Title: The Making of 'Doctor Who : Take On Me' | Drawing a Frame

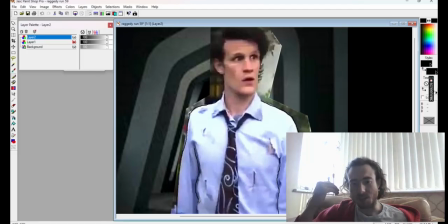[4:26]
I thought I can probably improvise a rough impression of that, which one I'm going to show you first. So if we look at the ending of the frame,
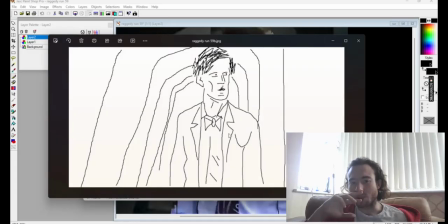[4:44]
rough depiction of what a jacket will look. It's got straight lines there, got the lapels. If you went through the whole video frame by frame, you would probably notice that this is different in each frame,
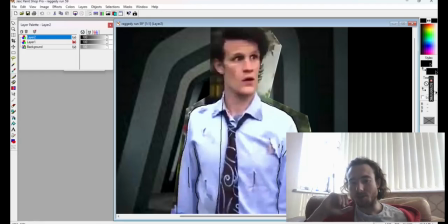[4:53]
but that adds to the overall look of the animation. Because if you look at the original Take On Me, it is never perfect, and just doing things a little bit improvised adds to that effect, as I'll go into later.
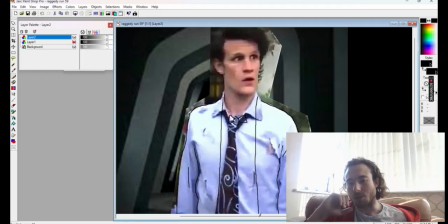[5:07]
It's just drawing the lapels of a tweed jacket here. You can roughly use the shirt as a guide, which I did many times. just to show you roughly how things are going to look. That's the rough idea.
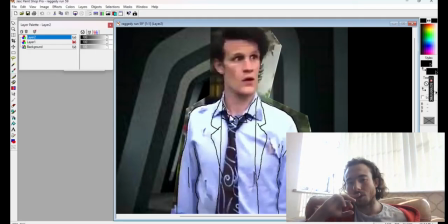[5:29]
There's the lapel of his shirt, and then just put a thing in for a little bit of button there.
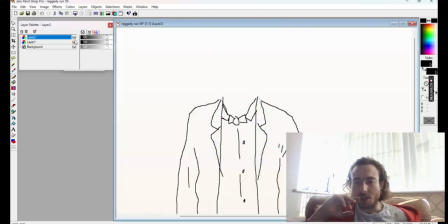[5:40]
And that is roughly a close approximation to his Series 5 costume.
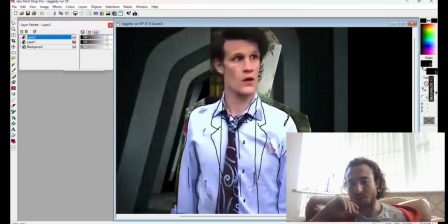[5:46]
If you wanted to, you could add some details here for the sewing, what have you. You could colour in the bow tie, but I'm not going to overcomplicate things. I'll do his head now.
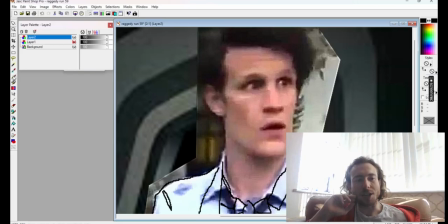[5:59]
For the 11th Doctor, I did find it quite difficult, actually. A lot of Doctors, I had quite a lot of meat I could use. David Tennant, I found, had quite an expressive face, particularly John Pertwee and Patrick Troughton.
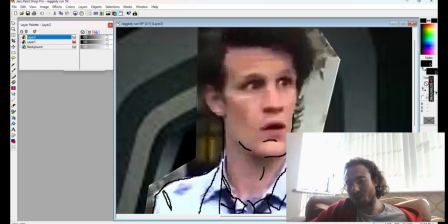[6:13]
They were very expressive, cartoonistic, almost caricatured expressions that I could grab hold of a lot. But with Matt Smith, I struggled because he's quite a bony structure, and quite an exaggerated structure, if you like.
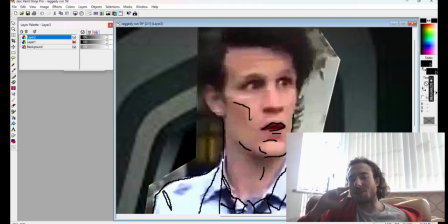[6:28]
The large nose, the large cheekbones, and I found if I accentuated those bits in the wrong ways, it just sort of ended up looking like a skeleton. But you don't have to be too neat with this. As you can see, I'm just putting in the details lightly. You don't really have to follow too much of a map.
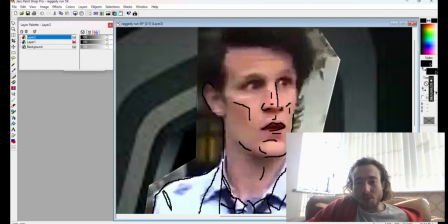[6:46]
And I found when I did my research on Take On Me, I looked through frame by frame, and I found that when you actually look at it, a lot of the frames are only half drawn. There's not a whole lot of material there. But if, for example,
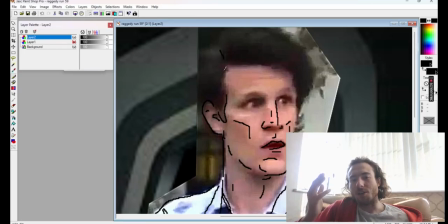[7:04]
one frame you do a really detailed bit of the face, and then another one you do it a bit slapdash and you put more detail into a costume or into shading or whatever, when you play it at 24 frames or 12 frames, it builds an image of your mind of it being complete.
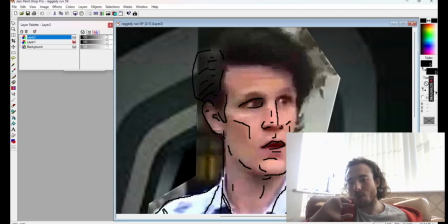[7:20]
So it doesn't really have to be a work of art each time. When you play all the frames one after another, your brain completes it. And also, in a way, that lack of completion adds to the overall image.
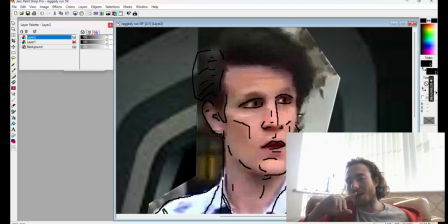[7:34]
It gives it a style. So if for a couple of frames I couldn't do the cheekbones properly, or I couldn't even get it to look like Matt Smith very well, all I had to do is put more detail into another area.
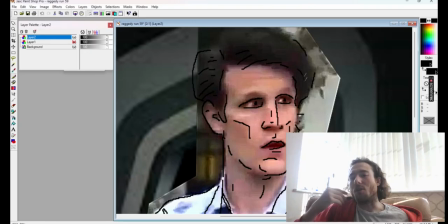[7:47]
I might shade it better, or what have you. And overall, it actually does make it look more like Take On Me, because that's the style they adopted anyway. So I'm not too concerned about making it look good.
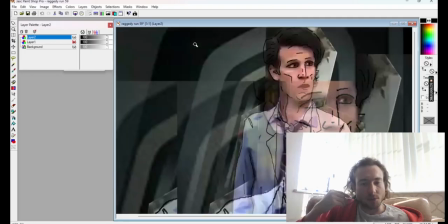[8:03]
Put some thin eyebrows on there, and I'll just zoom out just to see where I'm at the minute.
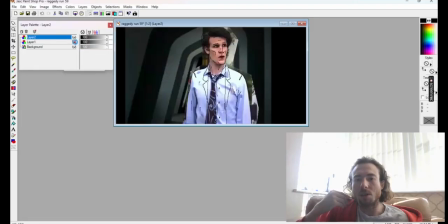[8:10]
And I'm pretty happy with that. It looks pretty decent. Ideally, I would like a more shocked expression on there.
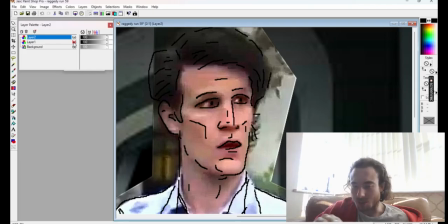[8:19]
I want to convey the emotion that he's feeling. So it's a bit of a surprise, a bit of trepidation. If not in the original shot, at least in the context of the scene that I'm creating. So I might put a bit more of an open mouth there.
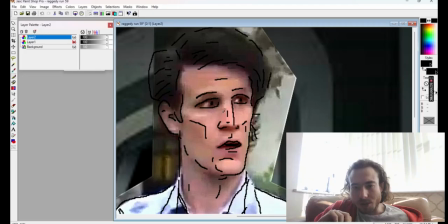[8:36]
A little bit more stress in the eyes, perhaps. And you're just trying to put across that expression. Sometimes, even if you draw it perfectly to how it's in the frame,
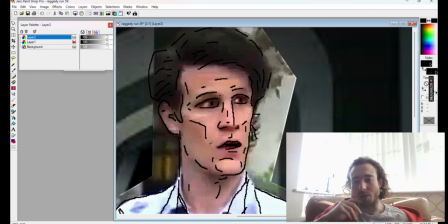[8:53]
sometimes the emotion doesn't come across because the way you're drawing it doesn't pick up the actual emotion.
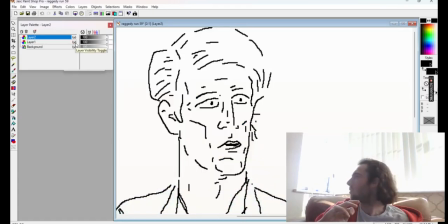[8:59]
So sometimes you have to add things that aren't there. That's a little bit more surprise now.
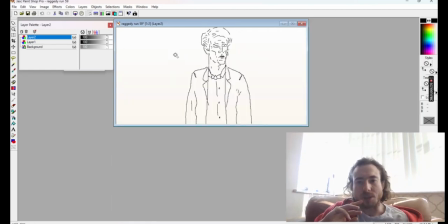[9:06]
That's okay.
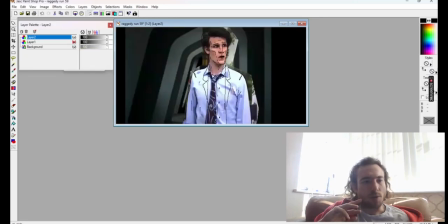[9:10]
At this point I might start drawing the corridor just so we've got a bit of context. This is quite simple because the corridor is a very, very simple layout, so just simply following these lines. If I was doing something like the TARDIS, which I have previously, I would put more detail in,
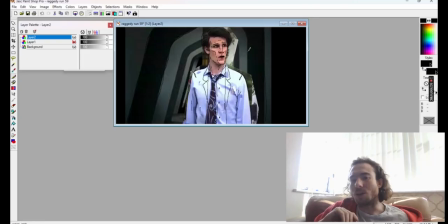[9:26]
but in this one it's literally just curved lines, which is nice. And I'll put some on here on the edge of the frame which was cropped out of the original, but just to add a bit of depth in there.
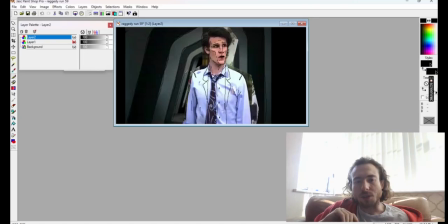[9:44]
Could do this at the start or the end of the video, but I like to focus on the Doctor first sometimes. There's no real rules, and I mean I've started this video more or less from scratch, so I've basically just made up the video myself.
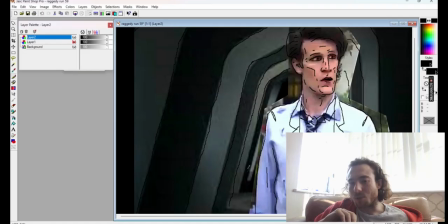[10:00]
But if you want to make it as close to Take On Me as possible, these are the sort of methods that I've learnt. If you're doing this yourself, you could make it your own ideas. I might want to put some shading into the walls here just to give it a bit of depth, perhaps.
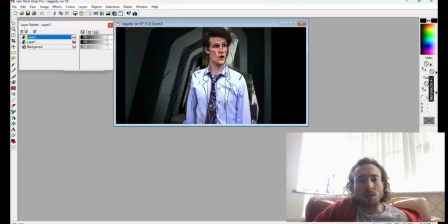[10:20]
Let's have another look at that. That's looking nice.
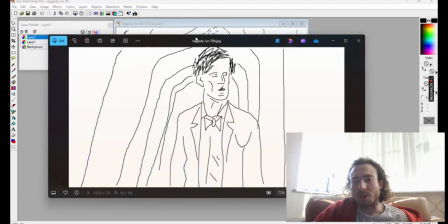[10:27]
And compare it to the final frame. That's not looking bad at all.
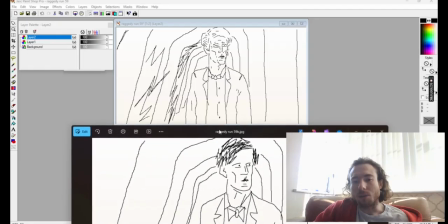[10:35]
In fact, mine probably more detailed now. Yeah, that's looking quite good.
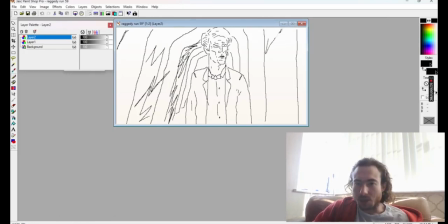[10:41]
I think I'll put another bit of something in there just to give it a bit more life on the right hand side. And something else I'll show you now is the scratches on the video, which I don't think I really put into this shot a lot.
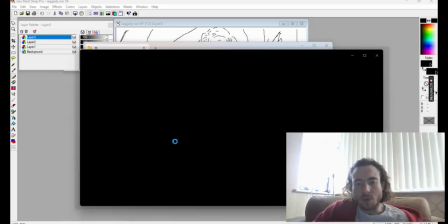[11:03]
Just let me show you here. For example, this particular frame has more detail in it.
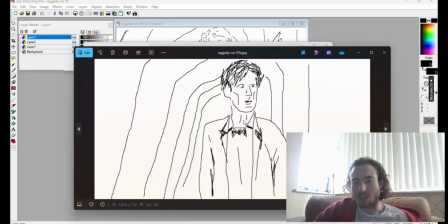[11:09]
I've shaded in the bow tie a little bit. I've shaded in the creases on the jacket. And you can see as I go through these, the different levels of detail, the different ways. I've got a bit of a cartoony movement on the head.
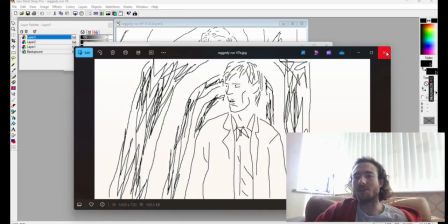[11:30]
That one's got more detail in the background, so you can see how each frame changes the style.
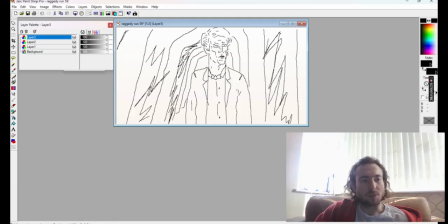[11:37]
And I just want to put a little bit of a Take On Me squiggle in this one. When you watch the video Take On Me, you'll notice there's always these scratch marks as if the artist has scribbled over it with a pencil. And I put these in throughout the video, just maybe every third frame, every fifth frame, depending on how busy the frame is.
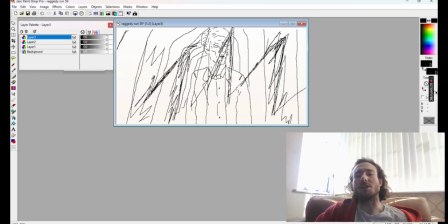[11:57]
This frame's quite busy already, so it really doesn't need it, but just put a little scratch in there, a little scribble, and that just tells you like you're watching a Take On Me story. That's sort of the signature of Take On Me. But I've done this on a transparent layer, so I can just remove it.
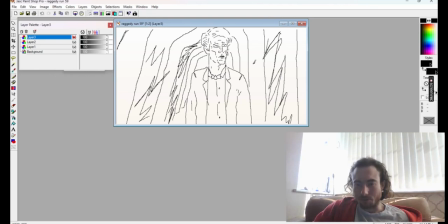[12:13]
And yeah, that will be frame 59 of the Raggedy Run. And now I'll show you how that frame works in the entire video as a whole. And yeah, that will be another 58 of those to create the one shot,
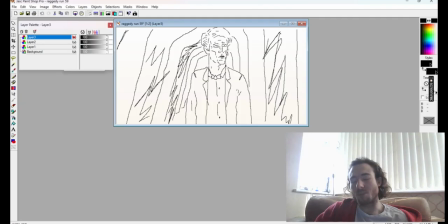[12:29]
which at 60 frames would probably be around 2.5 seconds, something like that. And over the course of 3 minutes, you're looking at 2,500 frames, and there is Take On Me done.